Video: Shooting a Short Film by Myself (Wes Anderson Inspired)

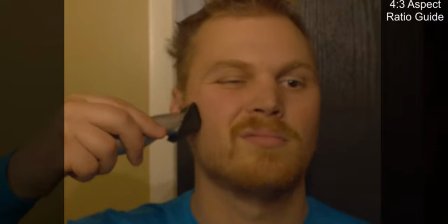Then the rest is pretty simple. A reverse shot for the shaving, almost break the camera, enter the shower, drop the suit, a couple whip pans, and basically just the other techniques we were using throughout the whole video.
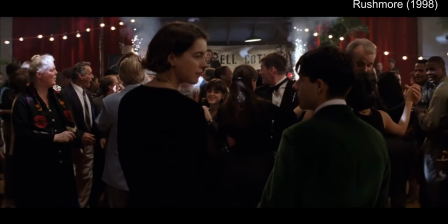I'm gonna keep the rest of the video secret though, until the end. Next, I picked some music from some iconic Wes Anderson scenes and started cutting.
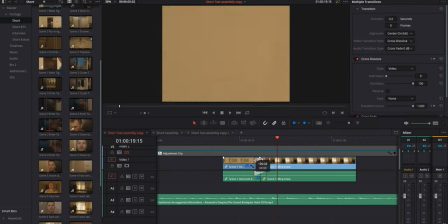But then I had to figure out what I was actually going to say in the intercom.
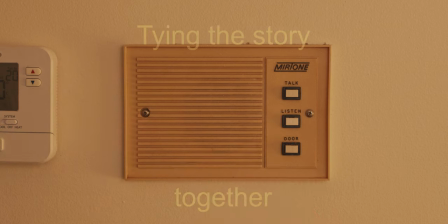That message in the intercom will give us all the info that we need to understand as an audience why
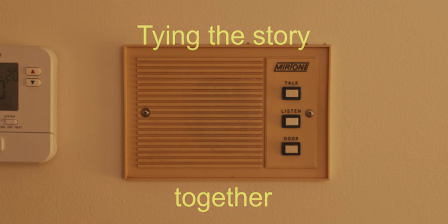Jimmy needs to make it out that door in five minutes and why he's rushing and making some of the decisions. So why is he rushing? A wedding. He's rushing because he's going to his sister's wedding and his friend is waiting for him out at the front door.
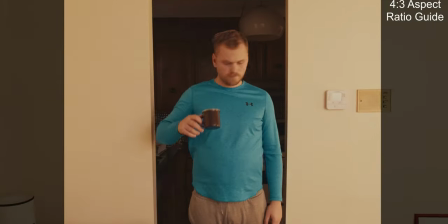Jimmy's going to wake up. He's going to hear the teleprompter go off and the teleprompter is going to say this. Hey Jimmy, you were supposed to be at your sister's wedding an hour ago. So that sets up that he has to go somewhere right now.
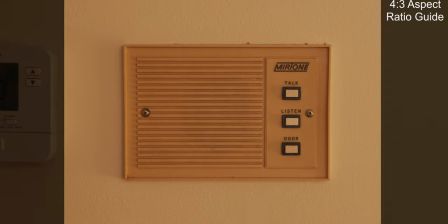That gives that sense of urgency. The ceremony starts in 30 minutes and if you're not out that front door in 5 minutes I'm leaving.
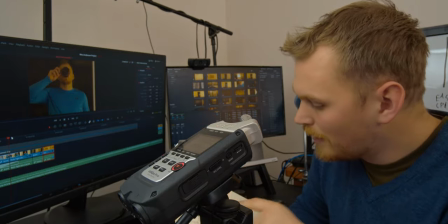And then the impetus to change the shirt comes from if you're wearing that dumb blue shirt and sweatpants I'm going to lose it. Okay I think we got something. The final piece of the puzzle was the color grade.
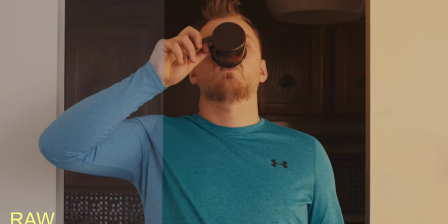And I won't before you're with all the technical mumbo jumbo, but I used the Juan Malara, his name's right here, power grade of the Kodak 2383 as a starting point.
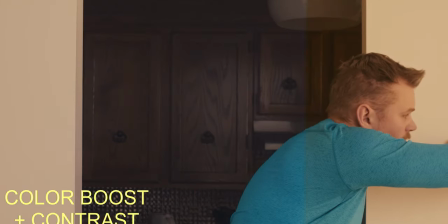And then I added some special sauce on there for that nice warm Royal Tenenbaums kind of look and boom, there it is. I also made that into a LUT, which you can download for free down in the description if you want to get those Wes Anderson vibes yourself. So without further ado, check out my Wes Anderson tribute style short.
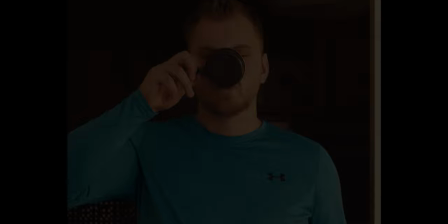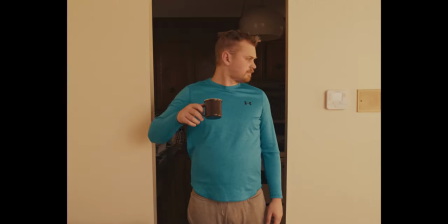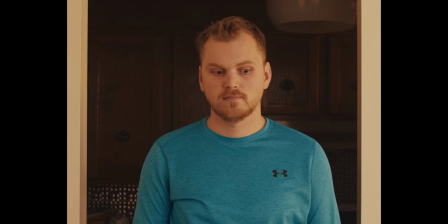Hey Jimmy, you were supposed to be at your sister's wedding an hour ago. They sent me here to pick you up.
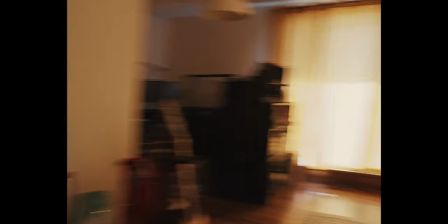The ceremony starts in 30 minutes, and if you're not out that front door in five, I'm leaving without you.
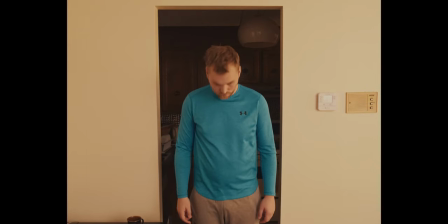You better not be wearing that dumb blue shirt and sweatpants or I'm gonna lose it.